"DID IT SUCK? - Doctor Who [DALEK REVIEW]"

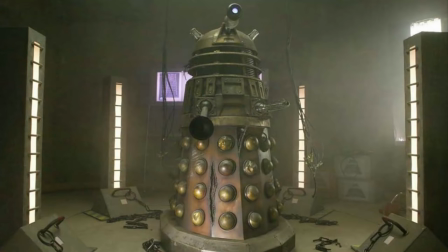[0:00]
Good morning, and welcome to my review of Dalek, the sixth episode of the Doctor Who revival. Not to be confused with the Daleks, the power of the Daleks, the evil of the Daleks, day of the Daleks, planet of the Daleks, death to the Daleks, genesis of the Daleks, destiny of the Daleks,
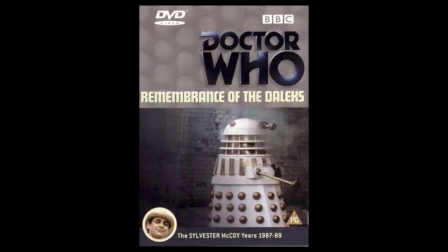[0:14]
resurrection of the Daleks, revelation of the Daleks, and remembrance of the Daleks, but just simply...
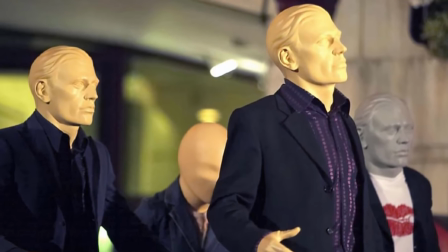[0:19]
Dalek. I can kind of excuse the use of Autons in the opening episode, Rose, as it is aimed to attract new audiences and the old.
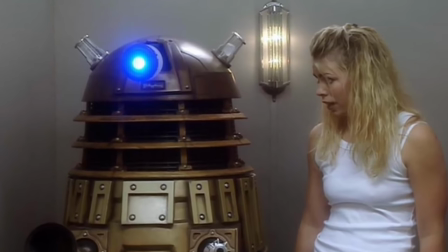[0:26]
After four episodes of relatively new ideas,
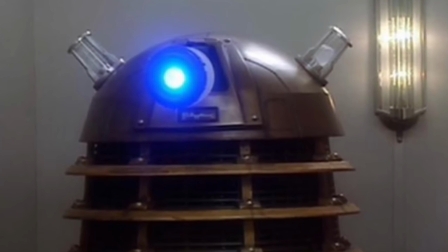[0:29]
the series decided to diverge a little into a nostalgia-fest of a story based around Doctor Who's number one enemy, the Daleks.
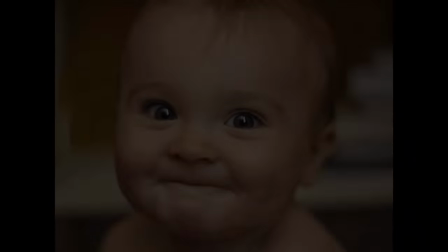[0:36]
So, was it worthwhile in my opinion? Well, you're just gonna have to wait until the end of the review to find out, but for now,
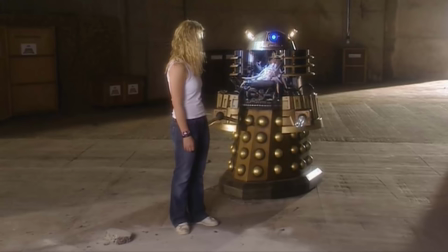[0:43]
let's extract this episode's succulent nutrients and see if this story holds up compared to the
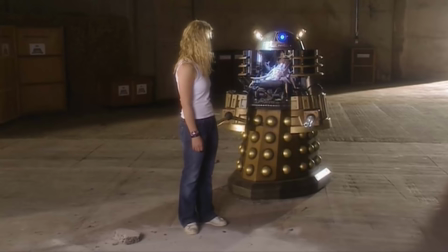[0:48]
cultural status of its antagonist that came over 40 years before this episode's production.
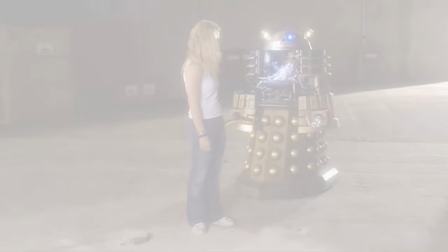[0:53] Oh, good. Can you see it faster?
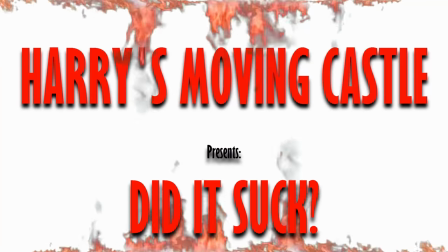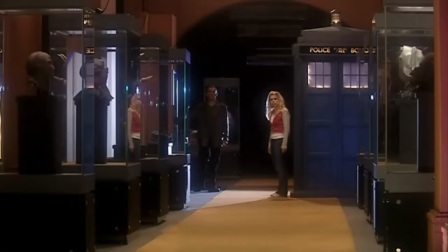[1:04]
As much as I appreciate the blending of fictional and documented alien encounters,
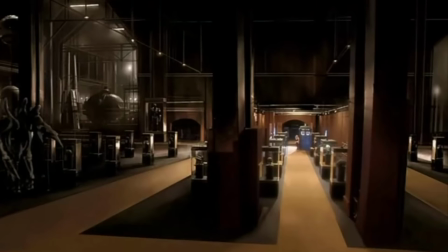[1:08]
it soon becomes apparent upon our protagonist's arrival that the museum is basically catered to any hardcores that have been watching the show since the 60s.
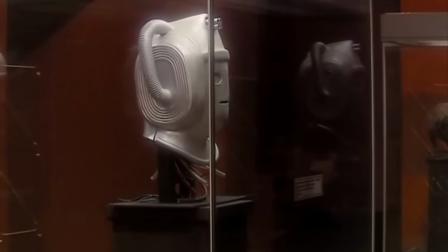[1:16]
We see a slitheen stuffed arm and a Cyberman head, which are both remains of times gone by for the Doctor.
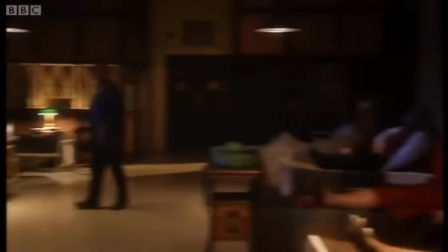[1:21]
It would have been interesting to see something like a gas mask from the future of this series, locked up in the museum too that the Doctor doesn't recognise,
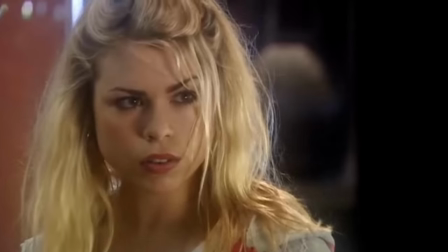[1:28]
and I understand this opening doesn't last more than two minutes, so it's not that big of a deal, but an improvement that I think would have piqued an audience's interest nonetheless.
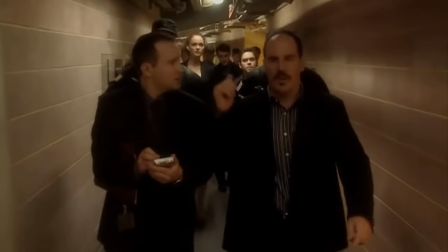[1:36]
Speaking from somebody who lived through the American election of 2012,
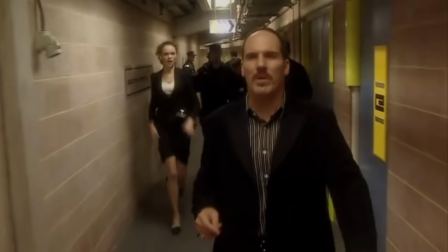[1:40]
it's interesting looking back on this episode where Diana Goddard correctly predicted the Democratic win for that year,
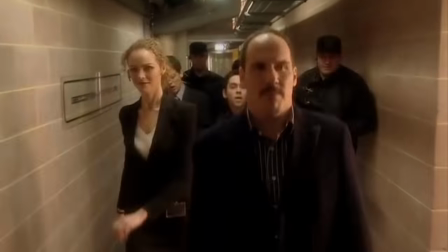[1:45]
especially as the Republicans were on their way out three years after this episode aired. This small scene in the corridor with Van Staten, Adam and Diana is very compact,
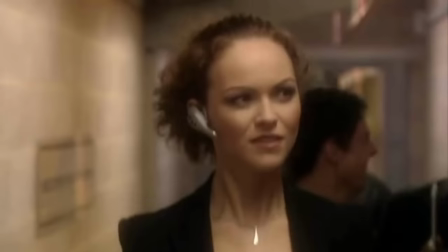[1:55]
all All the mixing of fast footsteps and quick fire conversations delivers almost everything we need to know about the three characters in seconds.
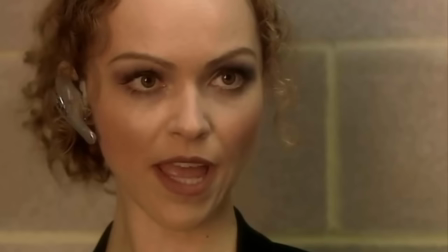[2:01]
Adam's the errand boy, Diana becomes the metaphoric secretary,
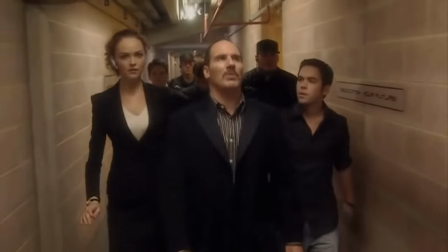[2:05]
and Henry is the leader of the base who has little to no time to deal with things that irritate him, but plenty for those that interest him,
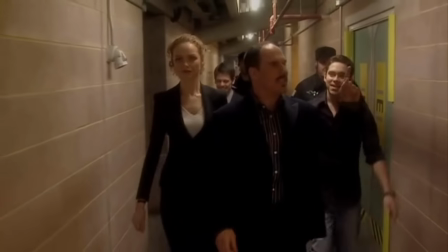[2:11]
such as the Dalek.
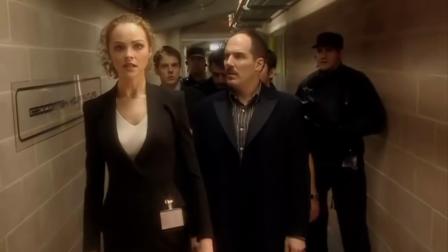[2:12]
He will barely look at the individuals he's not interested in, but as soon as Diana comes along, something pretty and pleasing to look at, he stops the march to give her some conversation.
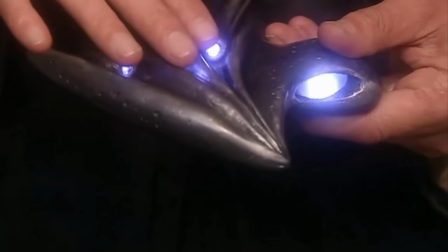[2:21]
This kind of attitude comes round again once he's bored of the alien instrument the Doctor has just instructed him to use with delicate precision.
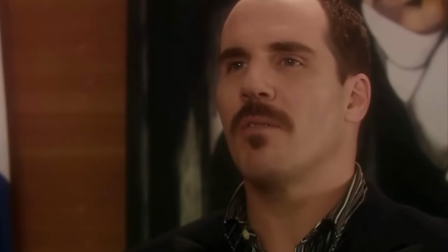[2:28]
I would like to have known a bit more about Van Staten,
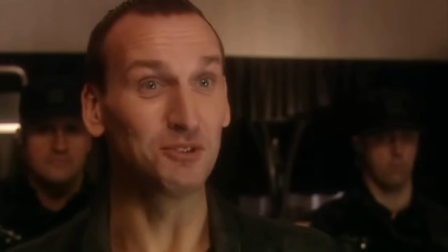[2:30]
aside from the fact that he's basically running the government from his underground base and has enough money to buy every alien artifact on Earth.
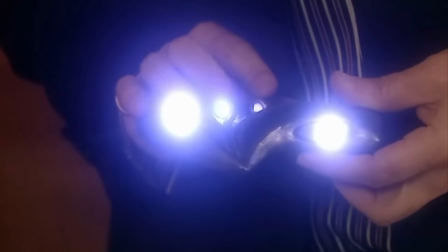[2:37]
Don't get me wrong, I love this character being this whiny child who, when he can't get what he wants,
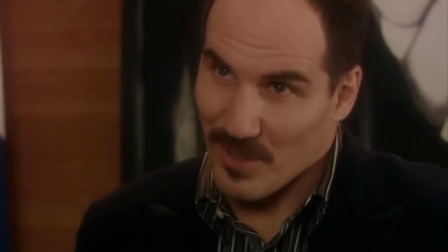[2:43]
freaks out when he's not in control and treats elements of beauty with total disregard when they no longer entertain him.
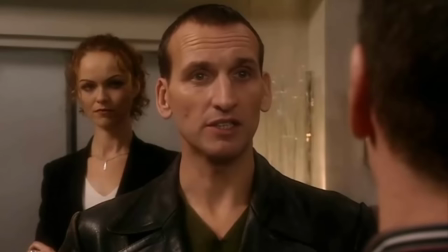[2:48]
But I think it would be interesting to know a little bit more about how he came to be this entrepreneurial, internet-owning, alien-obsessive nutcase.
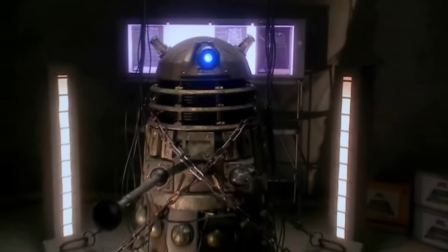[2:56]
Going back to my point about catering to fans of the old, I think this episode would have benefited from not giving away the antagonist so early on.
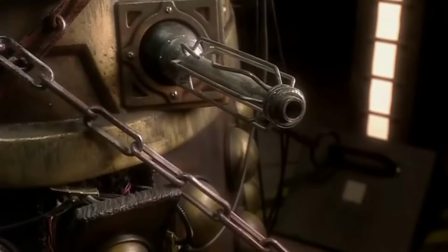[3:03]
Granted, when I was a kid, I couldn't give a fuck and all these aliens that I'd never seen in my life were being brought back onto TV, so it would have been all new to me.
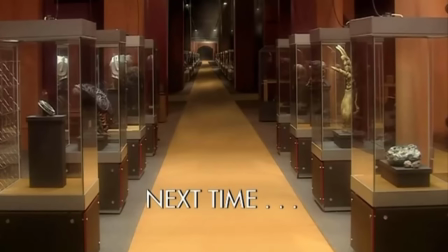[3:11]
But looking at it now, I think if the next time trailer at the end of World War 3, or even the title of the episode for that matter,
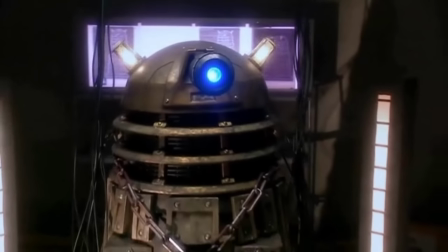[3:17]
hadn't included any mention of images or Daleks, the story could have been more enticing.
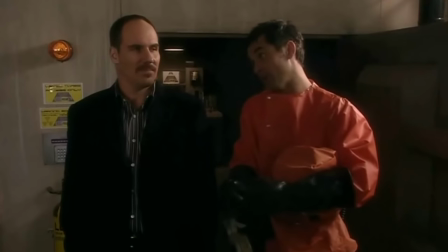[3:23]
There's no need to nickname the Dalek a Metaltron when everybody already knows what's inside the cage. This is why I find the reveal of the Dalek rather anticlimactic considering its cultural significance.
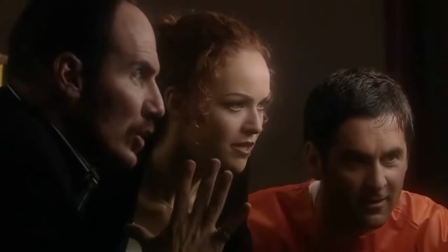[3:34]
However, the dynamic layout of the episode is very much commendable once this reveal has been made.
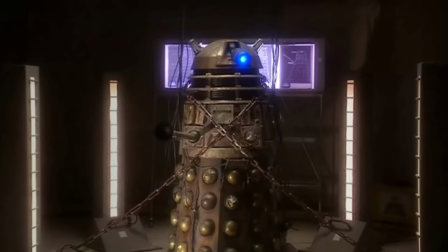[3:39]
For the first time, fans of the original series do correct me if I'm wrong,
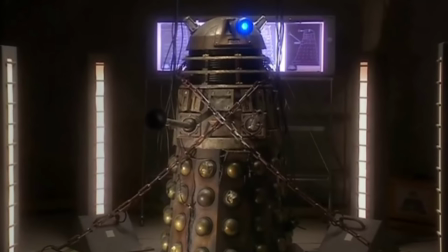[3:42]
we see the Daleks not as the strongest and most dangerous species in the universe, but instead pitiful and in chains.
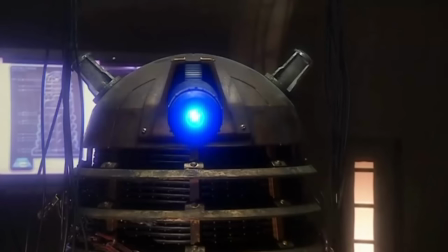[3:49]
This scene with the Doctor and the Dalek bickering and taunting each other allows us to confront the Doctor's morality in this episode.
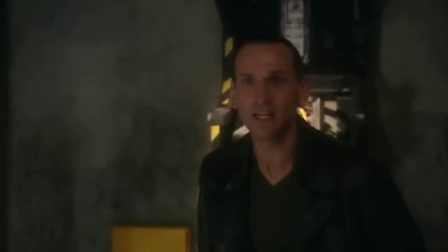[3:55]
It's briefly mentioned before about this whole time war business, but now we can see the Doctor's true colours,
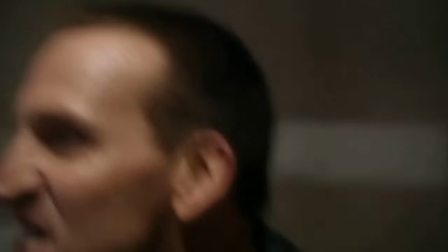[4:01]
the murderer of the Dalek race as well as the Time Lords, allowing him to confront his own choices.
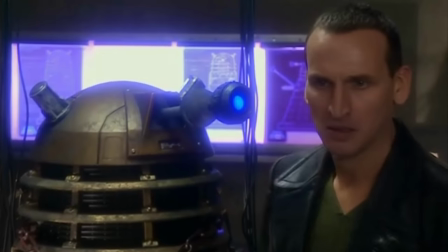[4:06]
This is demonstrated beautifully through Eccleston's fantastic performance as he stampedes around the chained Dalek,
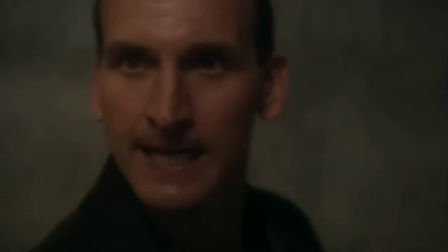[4:13]
taunting and almost interrogating, yet he could be considered the one in the wrong here.
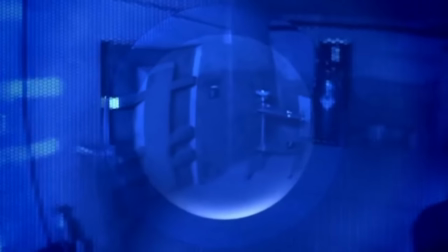[4:17]
This is further emphasised by the use of POV shots from the Dalek's perspective. Again, I don't know if this was used in the original series,
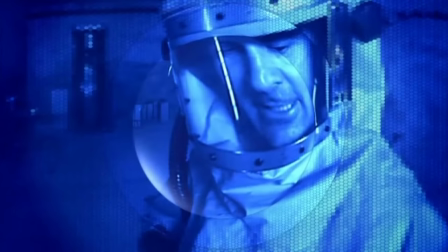[4:24]
but this use of perspective allows us literally to see both points of view, from that of morality and the opposing argument.
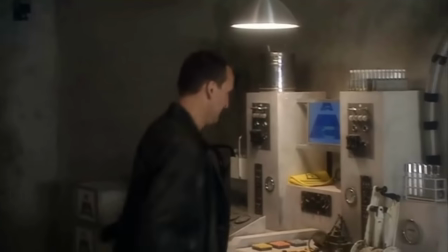[4:31]
At this point in the episode he is blinded by his anger and tortures the Dalek.
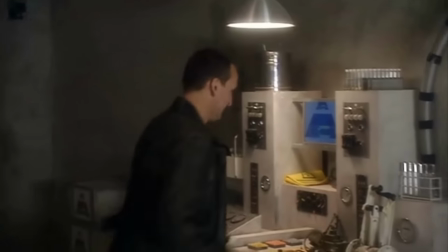[4:35]
I'll return to the Doctor's righteousness later on, but how the fuck did he know that that precise lever would torture the Dalek?
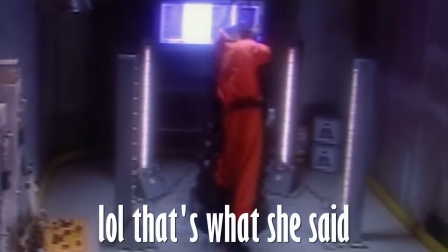[4:42]
And I thought that thing the American was forcing inside the Dalek was torturing it too. We encounter a rather cringey conversation between Adam and Rose.
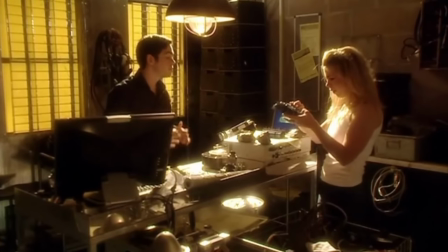[4:50]
I honestly think that Adam was the worst thing to come out of the first series, and it's unfortunate that he was put into this episode considering it's relatively decent.
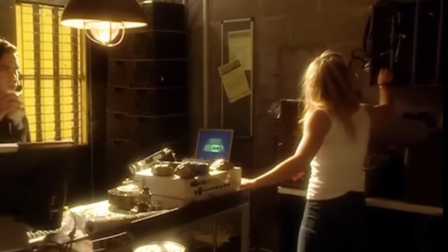[4:58]
His performance is irritating, Rose is playing around with some shit on the wall for some reason,
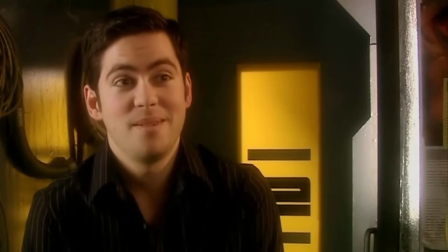[5:03]
and it just feels like the episode is forcing some form of romance that just isn't there with the music.
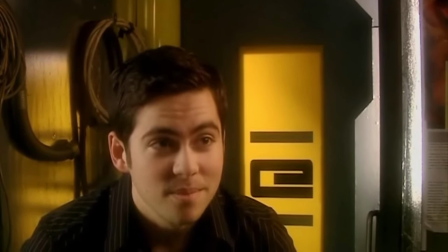[5:09]
His purpose feels a lot more fitting in the following episode, The Long Game, but at the same time I can't understand why this scene even exists.
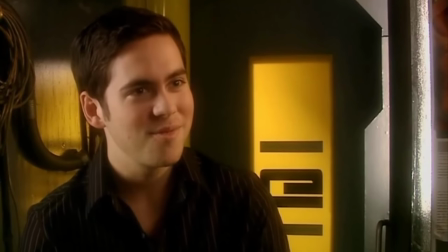[5:17]
It feels so out of place considering the rest of what's already been built up up until this point.
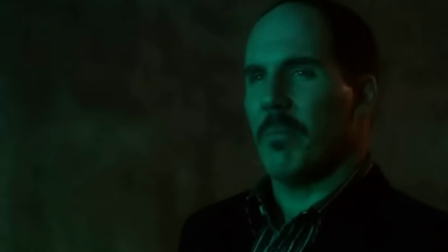[5:21] Just last year, my scientists cultivated bacteria from the Russian crater and do you know what we found?
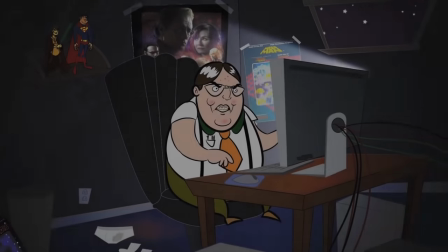[5:28] The cure for the common cold.
Um, actually, that's not true considering we still have the common cold in 2016,
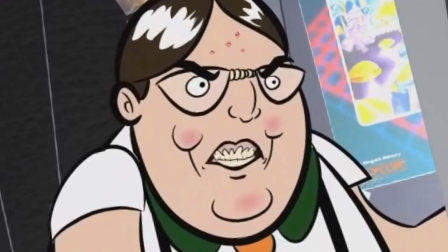[5:37]
so, uh, you're factually incorrect, meeeeee!
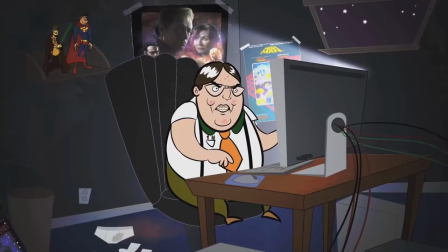[5:40]
Brian, I've told you that you're to only show up from time to time in my Harry Potter videos, can you please just fuck off?
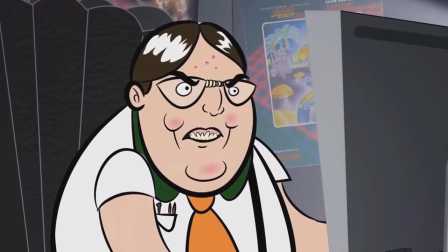[5:48]
Um, no, unfortunately the asylum wouldn't have me back as they claimed I was a threat to both the staff and the other patients.
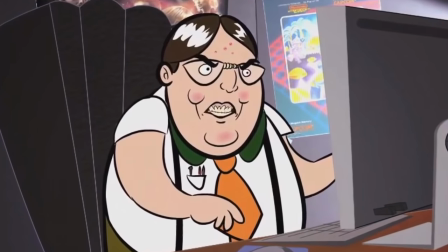[5:57]
Well, I guess you can live with me then. Why would I want to live with somebody who hasn't watched all the original Doctor
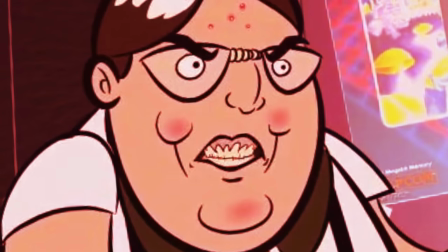[6:05]
Who episodes since 1963 and hasn't even read all the Harry Potter books yet?
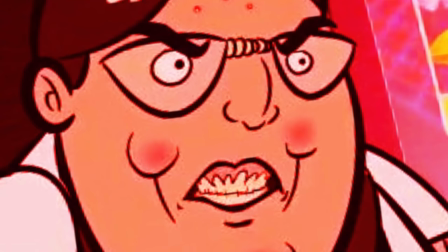[6:10]
The series finished in 2007, hurry! 2007!
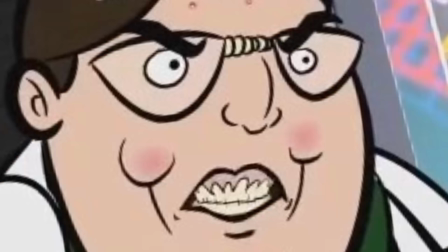[6:15]
You're preventing me from doing my review now, mate, so I'll just deal with you when I get round to Goblet of Fire, alright?
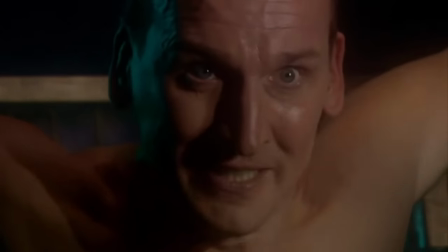[6:22]
FINE! Right, okay, apologies. Where was I? Oh yeah, Chris Eccleston, topless and tortured.
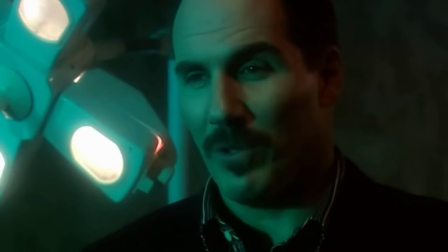[6:28]
I really like this scene, not only because it establishes Van Staten's lack of insight into how dangerous the Dalek is,
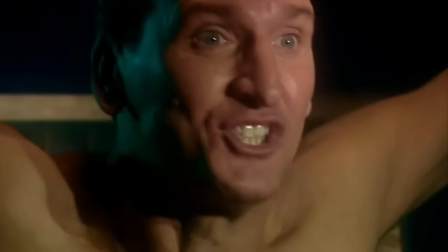[6:35]
but also that the Doctor is being treated like he's another one of his exhibits.
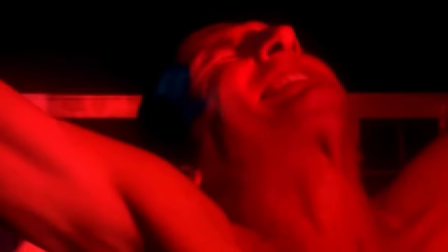[6:38]
Even though he takes a human form and speaks English, Henry takes him down to be tortured anyway, the good ol' fashioned American way, haha.
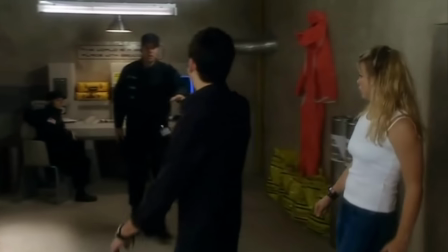[6:46]
A very small aspect that I like in this scene here is that Adam still needs to show his clearance code to see the Dalek,
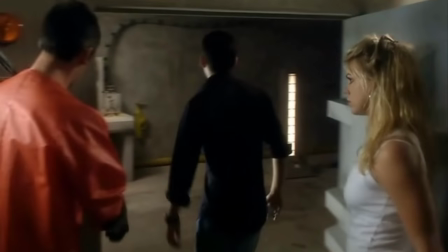[6:52]
showing he was probably a replacement for somebody just like him prior to the episode's events.
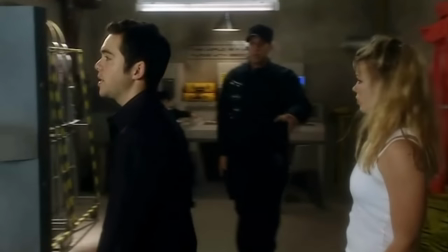[6:56]
He may not have even been there that long, adding more detail to his character.
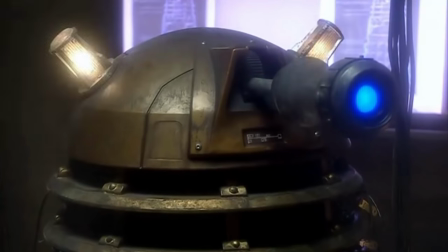[7:01]
The music and vocal performance of Nicholas Briggs in this segment that follows is absolutely fantastic.
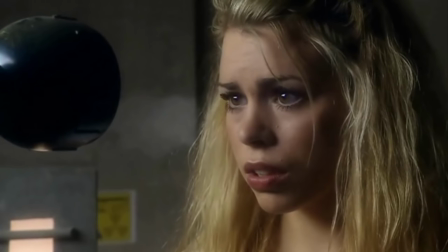[7:06]
It allows us to sympathise with the Dalek for perhaps the first time ever.
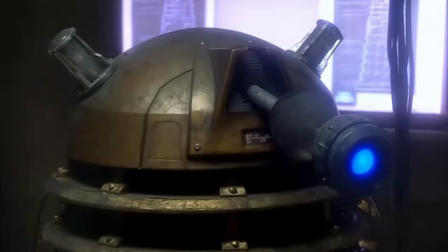[7:10]
Now that it's weak and fragile, through Rose we can see a glimpse at how this creature has more to it than what its reputation holds.
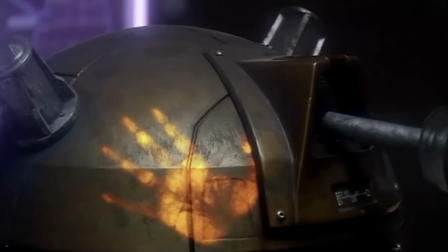[7:17]
For some reason though, a time traveller touching a Dalek allows it to regenerate its ability to be the killing machine it once was, and goes on a rampage.
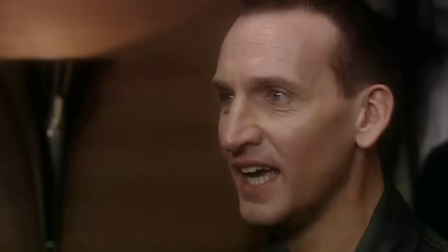[7:25] He can't get out, that lock's got a billion combinations. Dalek's a genius. It can calculate a thousand billion combinations in one second flat.
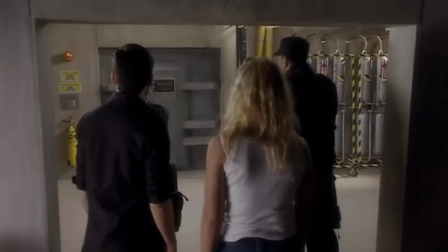[7:32]
Yeah, and it took 11 dramatic seconds to calculate 100 million combinations, one thousand times slower than you predicted.
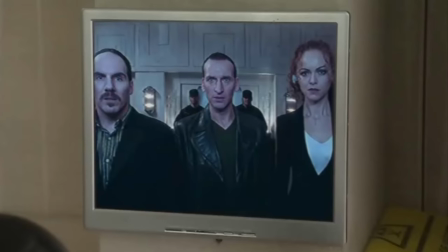[7:41]
For some bizarre reason too, the power of the internet revives the Dalek to full power,
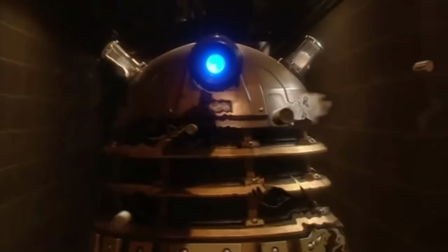[7:46]
and we have this really fantastic CGI rendition of bullets being completely disintegrated by the Dalek's shield.
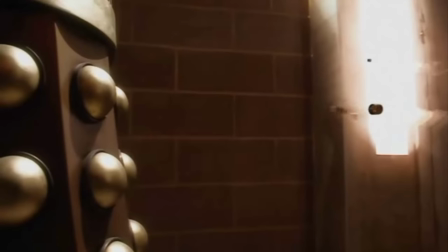[7:52]
The music in slow motion really works in its favour of showing how much of a brutal powerhouse this Dalek has become.
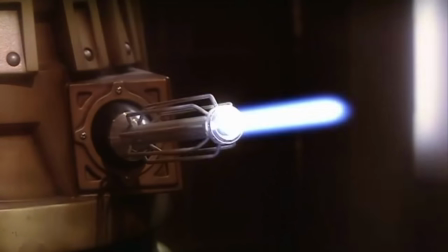[7:59]
What's even more interesting is how the scene shows the creature's lack of identification with the other characters.
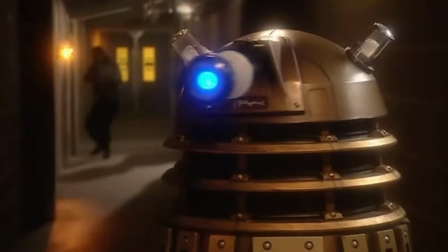[8:05]
It doesn't see human beings, it sees obstacles to destroy.